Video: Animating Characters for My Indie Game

Hey guys, Timothy here. Today we will be making animations for pixel art sprites. Last time I created my ice golem boy, so let's make him move that frozen arms.
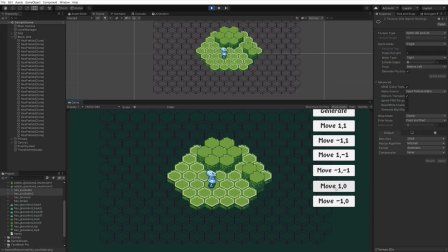[0:10]
Let's go. First, let's summarize a little. We are making an orthographic pixel art strategy game and we are using a hex grid as a map. That means that we have to make each animation 3 times. Why 3? Because we can flip it. So we have ones facing top right, right and bottom right.
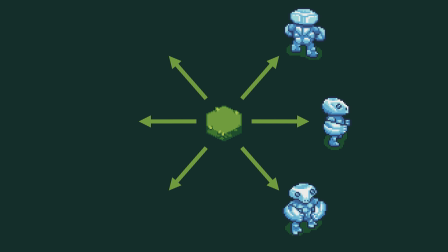[0:31]
When we mirror those, we come up with all we need.
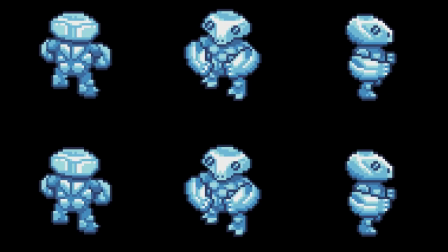[0:35]
However, making 3 animations for each move, for each monster in the game is quite a lot of work, so we have to work smart. The absolute basis is walking and striking enemies.
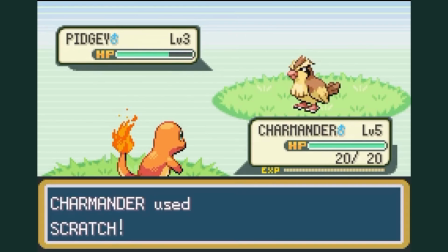[0:46]
Getting hit and dying may be done with VFX, similarly as it is done in Pokemon, where Pokemon jitters.
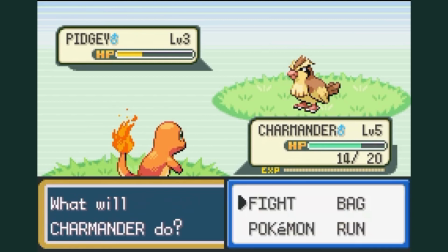[0:54]
Each animation we cut means cutting 3 animations realistically. And what's more important, 3 animations for each primal in the game.
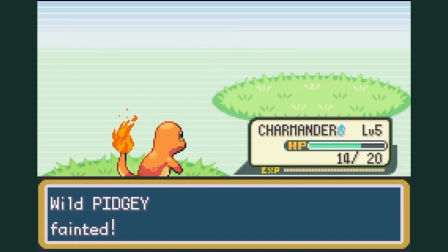[1:03]
An early build would use 30 primals, that's 90 animations less for just cutting dying and 180 if we treat getting hit the same way.
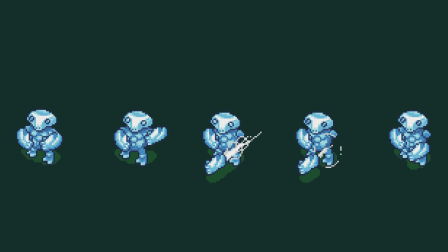[1:13]
First, I'm making a punching animation. I want to do it in as little frames as possible, so that again I have less work to do.
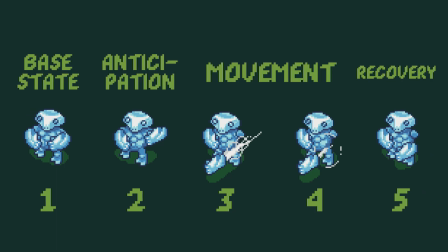[1:20]
But still, I have to convey a few things. First, anticipation. Anticipation is the moment before an action. If you want to hit the nail, you first need to lift the hammer. This principle is used to empower animations.
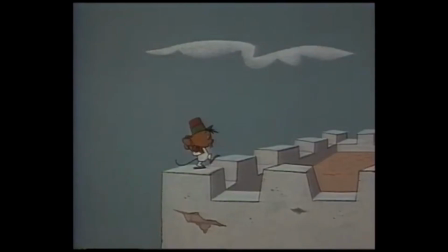[1:34]
You may see it in all cartoons, where the character is making an exaggerated pose for a while, just to instantly move through the whole screen.
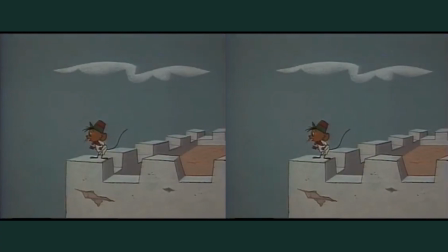[1:42]
We know what happens because we are anticipating it. If not for this frame, the character would just blink and vanish, and none of us would understand what happened.
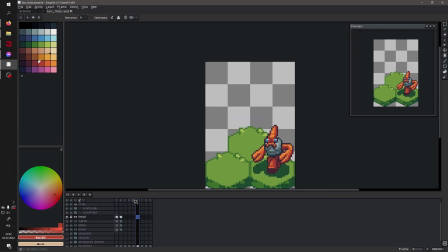[1:51]
So here I am working on anticipation. This is the old golem, before I changed him to be blue, by the way.
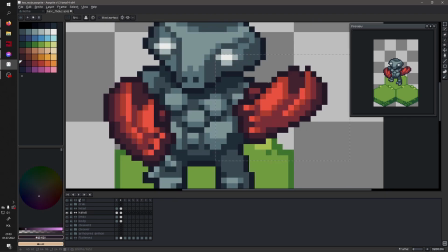[1:57]
I am not only moving the arm, but the whole body. I am leaving legs stationary while moving his torso and head back.
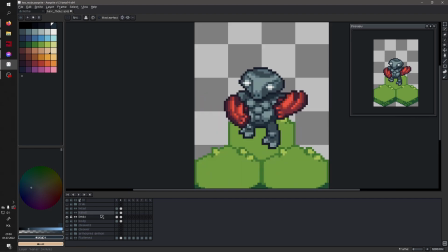[2:03]
He is ready to make a huge swing and I want it to be visible. The larger the difference here and in the next frame when he hits, the bigger the impact of a hit.
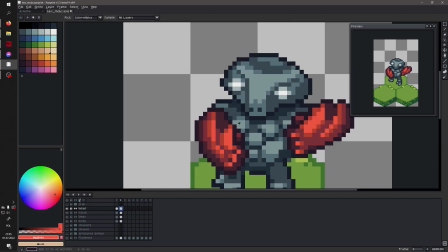[2:12]
As you can see, I also straightened his forearm. It is no longer slouched before him, but rather stiff and ready to pounce.
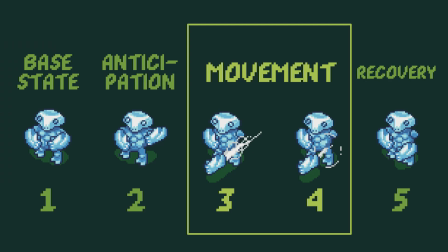[2:20]
Next, we need to do movement we are aiming at, so in this case it will be a hit.
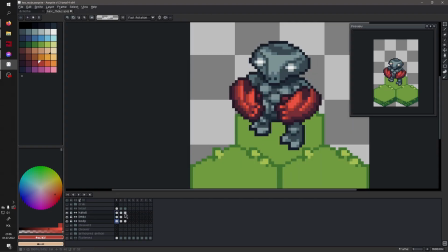[2:24]
The arm goes forward enough so it exactly hits the guy standing on the lower hex.
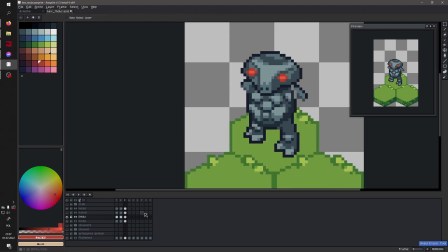[2:29]
This time I move both body and head forward so you can see that the whole body is used to hit the enemy.
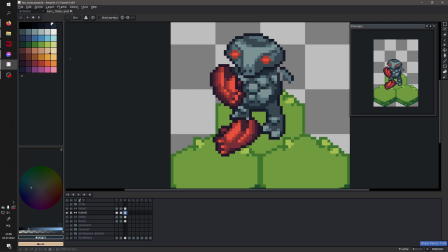[2:36]
Arm in the back is moving in the opposite direction.
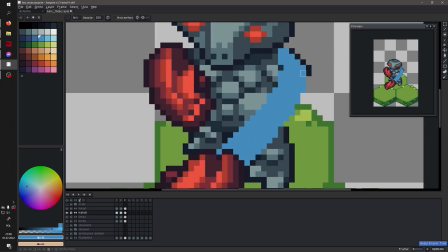[2:39]
Basically I try to make smoothest and most natural movement possible with as little redrawing as I can.
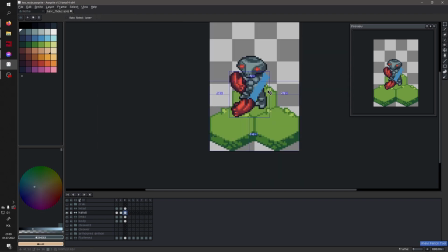[2:46]
I want to just shift things around as much as possible. You may argue that the effect isn't as good.
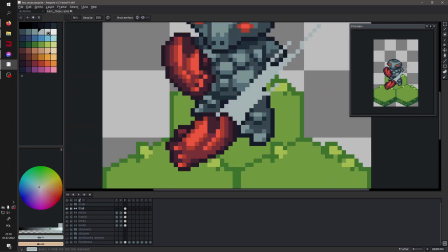[2:51]
But again, I am not animating a single character, but rather a bunch of them, so I want to be as efficient as I can.
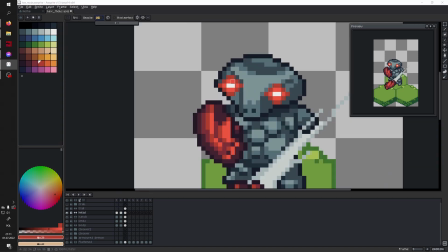[2:57]
I also divide hit into frames, which are identical, with only difference being the trail.
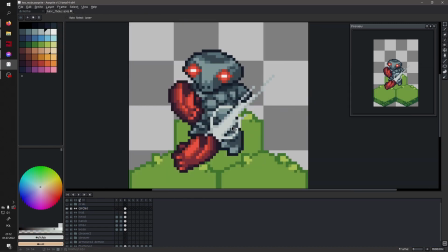[3:03]
I like doing it this way because it allows me to show how quick the impact was through the trail,
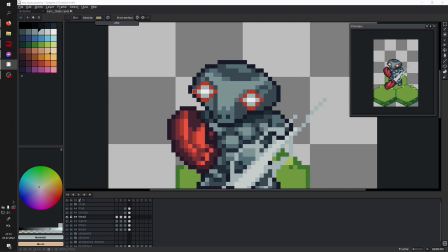[3:08]
while keeping the fist forward longer so it doesn't trigger epilepsy. At this point, I am still experimenting both with the trail and with the arms.
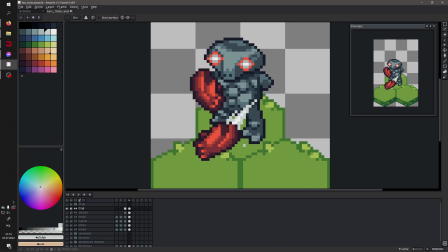[3:16]
I thought elongated arms don't look good on this guy, and the distance they need to travel is far. So I decided on levitating forearms. I think as they are magical, made out of crystal, it's quite believable in this case.
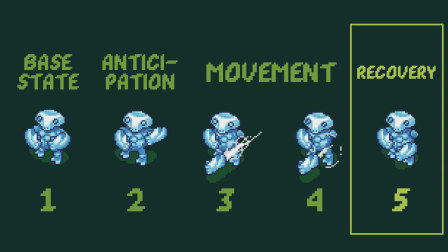[3:30]
The final frame we absolutely need to make is the recover frame. Basically, we need to show the character coming back to its neutral form.
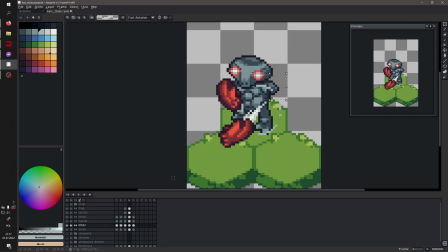[3:39]
When you are landing from a jump, the recover frame would be used standing up again, and in case of hitting a punch, it is taking your hand back to you. Again, we are as lazy as possible, so we use a single frame for that, for showing the primal half through that move.
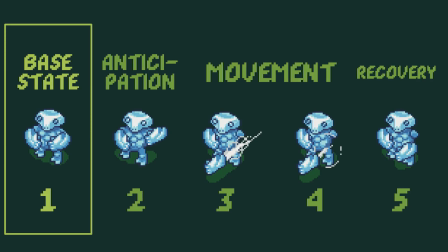[3:54]
The next frame in the loop is our base frame, the one we started with, and it makes the move visually slower if we break it up that way.
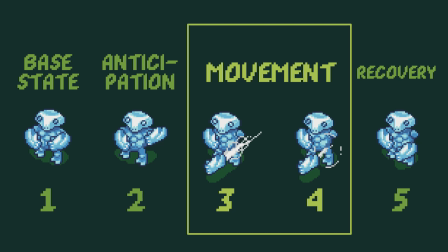[4:03]
So he hits, the fist stays there, then he takes it back, and then the base frame.